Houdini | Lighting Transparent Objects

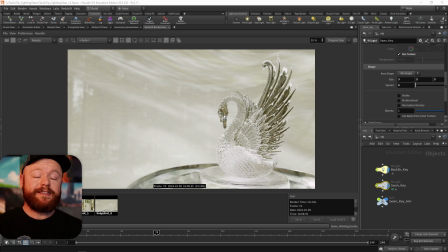1225s
Now, I can try to increase the roughness on the swan, and that'll turn it into a frosted glass looking thing or a frosted ice. But if we don't want a frosted ice, that kind of leaves us with a problem.
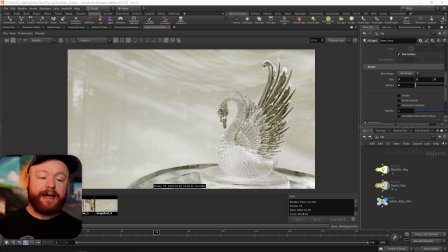1239s
How can we actually do that? Well, it turns out that the spread parameter on our light can either make it easier or more difficult for a highlight to get picked up on our object.
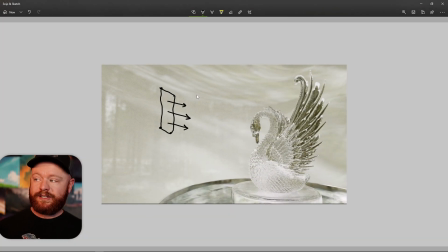1253s
Let me offer a highly sophisticated illustration to show this process. Right now we have a spread of 0. So all these light rays are, you can imagine, going in a more straight angle.
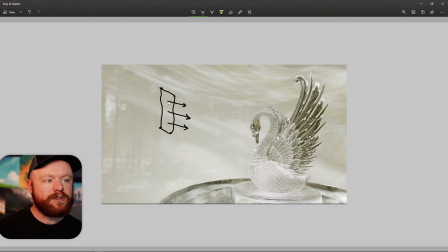1268s
But when we turn up the spread, it's also going to send out light rays like this. And it's going to soften all the different directions that are able to pick up a highlight.
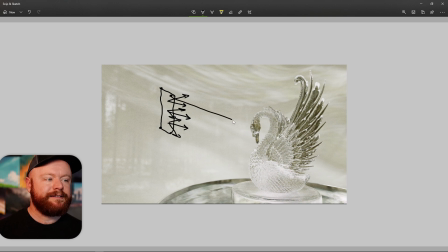1282s
So maybe I have something up here that's sending a, let's say, diagonal ray over here to the ice. And now because of that, it was a lot easier for a highlight to get picked up along here and sent back to the camera.
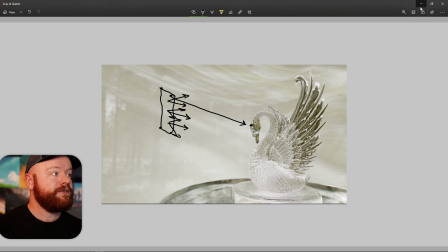1299s
That's the idea of turning up the spread here on this area light.
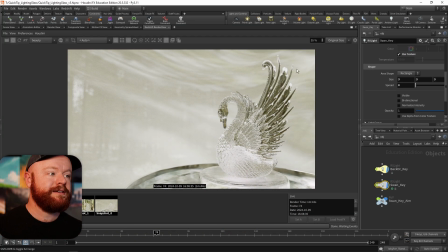1304s
And it's going to allow us to hit more areas in general without it being as random as it is. I'll go over here, turn up the spread to 1. And we also need to turn up the exposure a little bit.
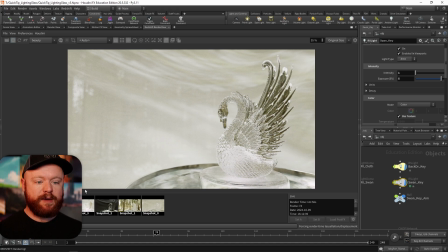1317s
So I'll turn this up to a value of 5. Let's see a before and after, and then we'll assess what's happening from there.
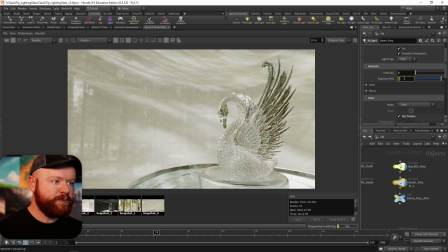1325s
Okay, so we have this. I'll turn up the exposure even more. Let's say a value of 6 now. And something interesting is beginning to happen. Notice how it's brighter along here. It's brighter along the head. These are the areas that we were aiming for. If we compare this and that,
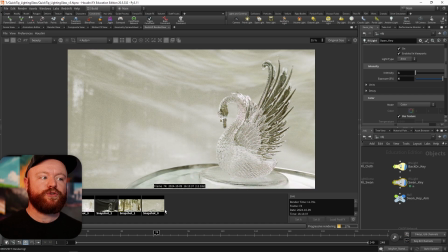1343s
all of a sudden we've brought back that directionality that we originally had right here.
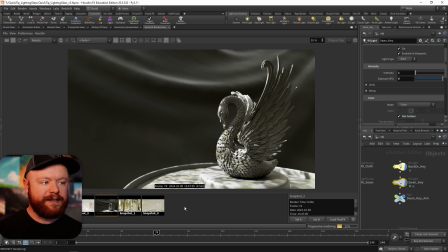1350s
See how this is bright and see how that got bright too?
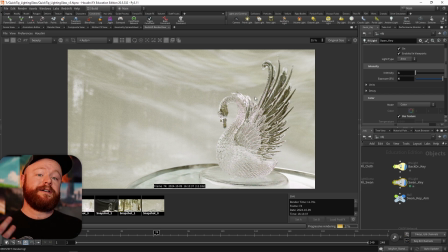1354s
That's all because it was able to find an area along our area light to reflect back to our eyes. There's one more important thing that I like to do in order to make this ice really stand out,
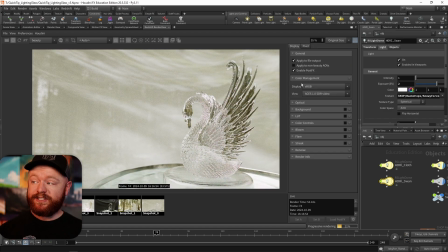1367s
and that is increase the mid-tone contrast using a LUT. So if I go here and I have this contrasted LUT, take a look at before and after. Anytime you emphasize the difference between a highlight and a dark area,
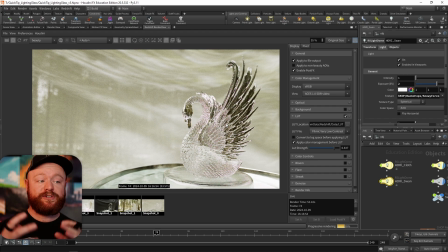1383s
you're going to take that ice or that transparent object and make it pop. Any areas that have dark light are going to catch the eye and stand out compared to everything else around it.
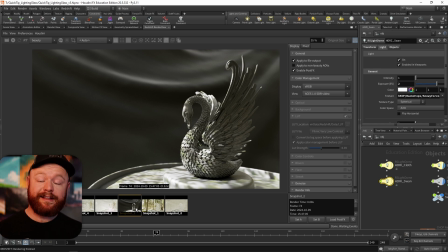1395s
Now for the grand finale, I want to compare before and after.
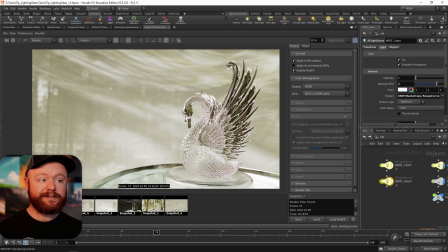1400s
This is before, this is after. For more tips and tricks, check out cgforge.com. Thanks for watching and have a great day.